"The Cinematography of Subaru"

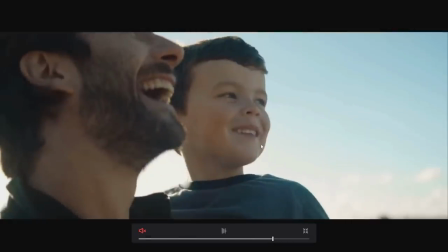[24:44]
So our attention was on the father and son. Our attention is still on the father and the son.
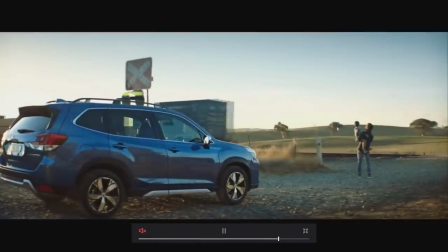[24:49]
But now the camera dollies to the left, train is panning to the left. And what does that reveal?
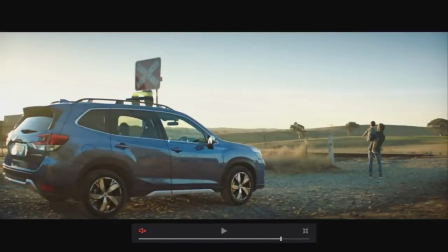[24:54]
The car. Now our focus is on the car. That's right.
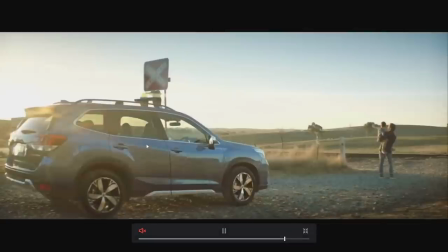[24:57]
The car is what did all this. And then to top that mastery off, we have this beautiful sun flare that creeps into the frame.
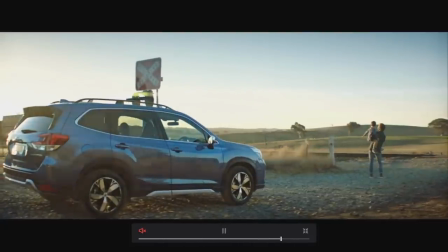[25:03]
So watch this left-hand side of the frame. Sun flare creeps in and basically reveals this tagline.
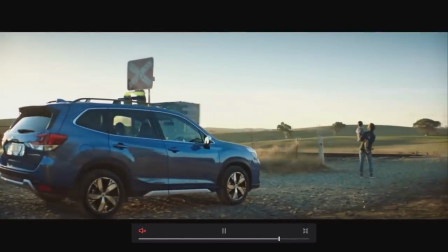[25:11]
Was that thought of on the day? Probably not. Flare in, tagline rolls.
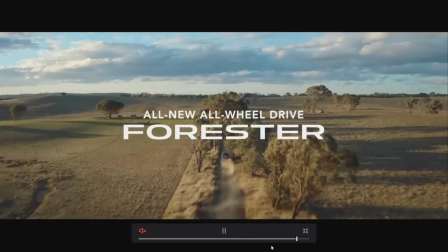[25:19]
Isn't that beautiful? So many things about this ad are just masterfully executed.
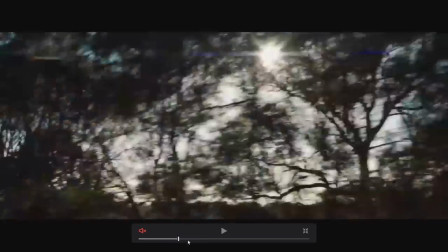[25:26]
Really, really well done. One last thing that I wanted to talk about.
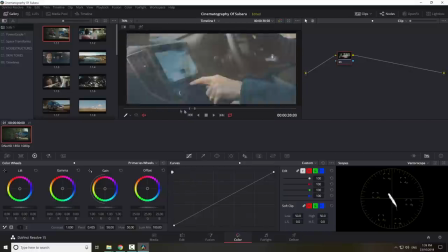[25:31]
Actually, no. Did I mention, talking about the back to the very start about the consistent color palette,
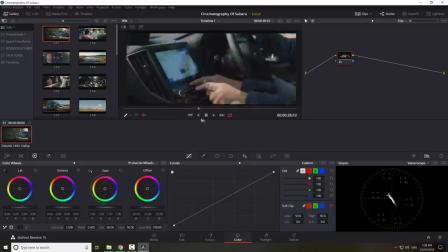[25:38]
you can actually see it down here on the vectorscope. Just scrubbing through these frames, you can see the colors without even looking at the film.
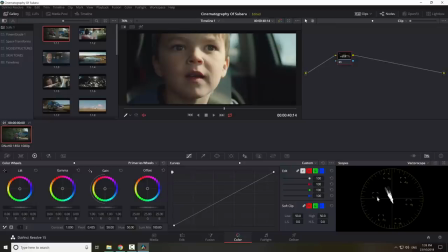[25:45]
They literally just lie within yellow and red and blue and cyan.
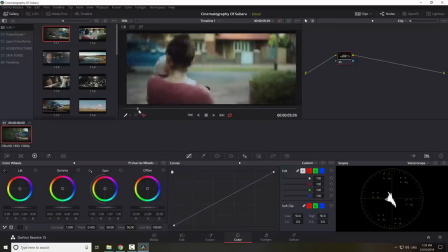[25:50]
Check it out.
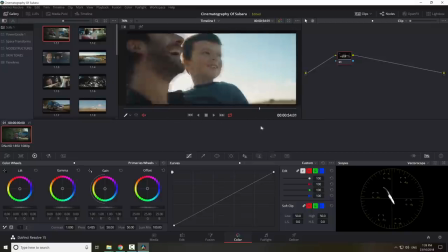[25:54]
Isn't it cool? I love this shit.
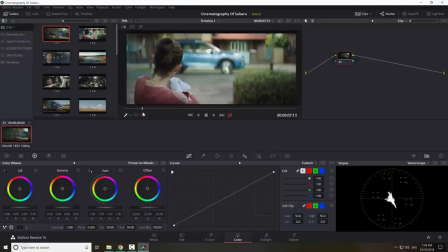[25:59]
one more thing I wanted to talk about was the use of what I think are anamorphic.
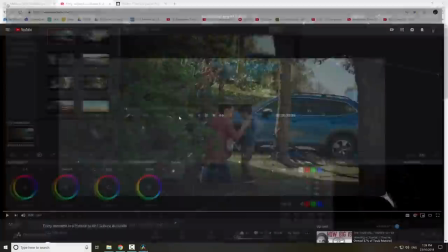[26:04]
So to me, this looks like anamorphic. And I'm not just saying that because of the 2.35:1 aspect ratio.
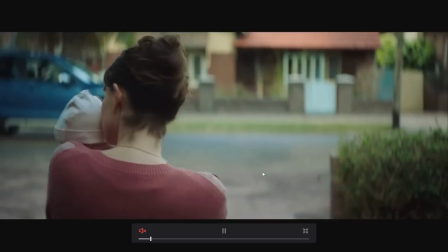[26:09]
I'm saying that because anamorphic's not just about oval bokeh and anamorphic lens flares and distorted corners.
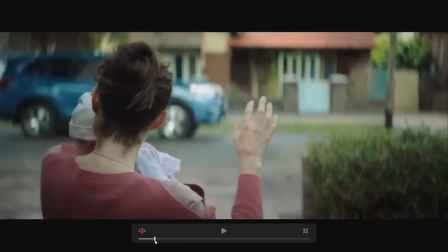[26:17]
And in fact, today's modern anamorphic lenses, often there's a few sets available now that are quite affordable,
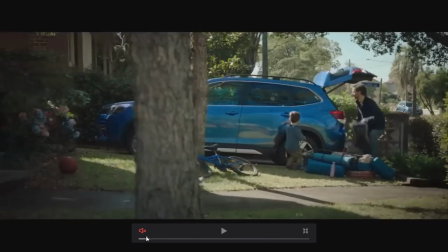[26:24]
made by Atlas, for example, have virtually zero distortion or have similar distortion characteristics to spherical lenses.
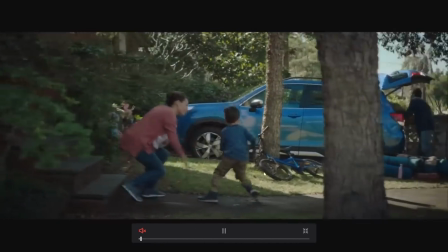[26:33]
So what I'm getting at, though, is that you'll notice this film, they're not sort of using anamorphics for cheap effect,
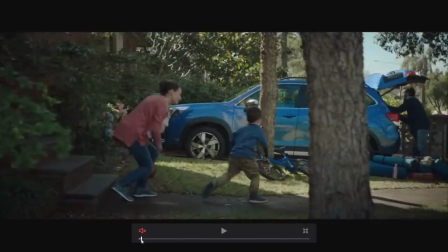[26:42]
if you know what I mean. There's no oval bokeh everywhere or anamorphic lens flares just spiking every shot.
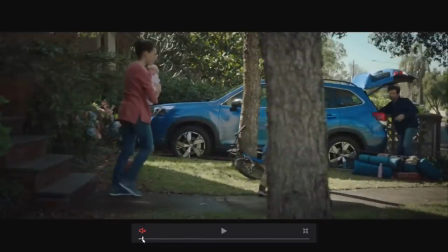[26:49]
But what anamorphic does is it allows you to have a wide frame using a longer lens. And that's basically the whole thing that excites me about anamorphic. For example, we could go in this car here.
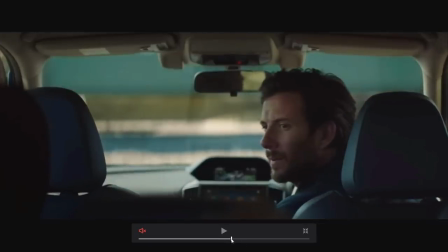[27:00]
If I was to shoot this on the Ursa Mini Pro 4.6K, I would have to shoot that with a 16mm lens. If the camera was in the back seat, that's literally a 16mm lens.
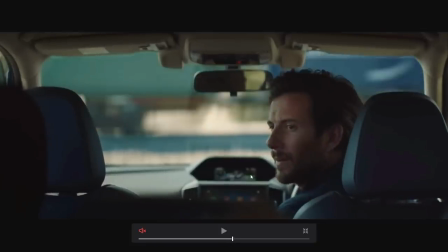[27:12]
And you know, my fastest 16mm lens is T2.2. And there's no way I'm going to get that sort of shallow depth of field. There's no way I'm going to get this lack of distortion and this beautiful compression that comes from an anamorphic.
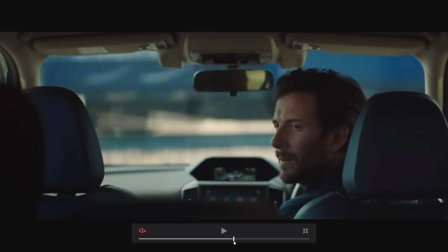[27:26]
My guess is this was shot with a 40mm anamorphic or even a 32mm anamorphic, possibly even a 50mm anamorphic.
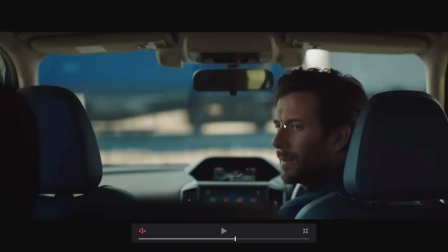[27:33]
Because consider this, you know, the characteristics of a 50mm lens at, say, T2 or T2.8. That's kind of what this out of focus looks like to me. And this it's what sort of compression looks like to me. This looks like a 50mm lens, but how is that possible?
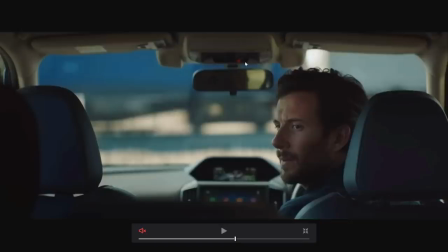[27:51]
Well, it's possible because anamorphic allows you to have, imagine two 50mm lenses stuck next to each other. It's the width of two 50mm lenses with the characteristics of one 50mm lens. So you could basically say it's as wide as a 24 with the characteristics of a 50.
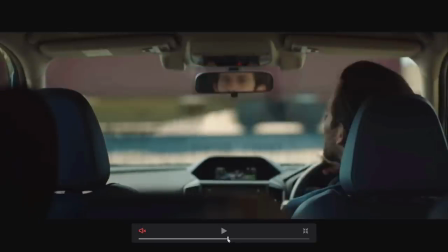[28:09]
And that's what's so exciting about anamorphic. This ad really makes use of that.
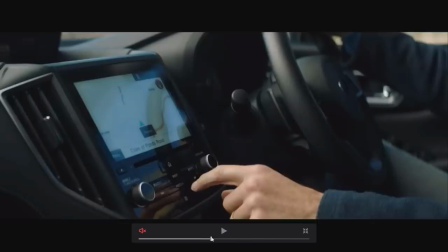[28:15]
So not only are they using anamorphic probably just for like the beautiful aesthetics of anamorphic, but they're using it practically.
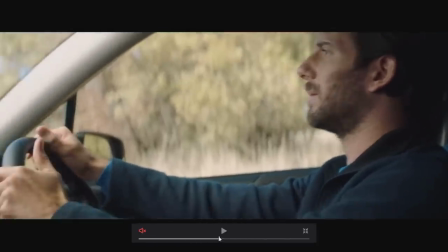[28:22]
I mean, this shot as well. To shoot this on the Ursa Mini Pro 4.6K, this would have to be done on a 24.
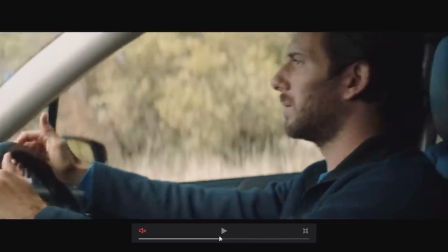[28:30]
But this does not look like a 24 to me. This looks like a 50. This looks like an 85 almost, at f5, 6 or something like that.
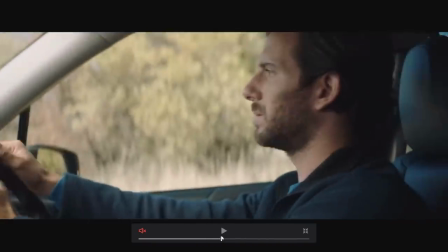[28:39]
So if this was an anamorphic, that means it could be shot on a 45mm lens.
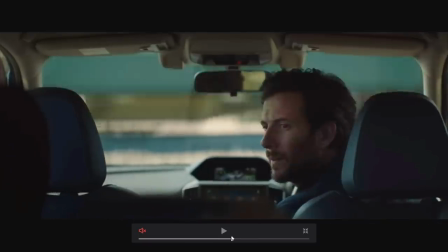[28:44]
I'm sorry about that beeping in the background. It's frustrating me. Anyway, I'm rambling now.
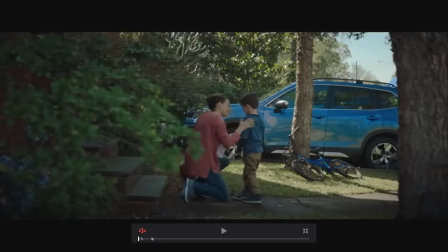[28:48]
But thank you for watching.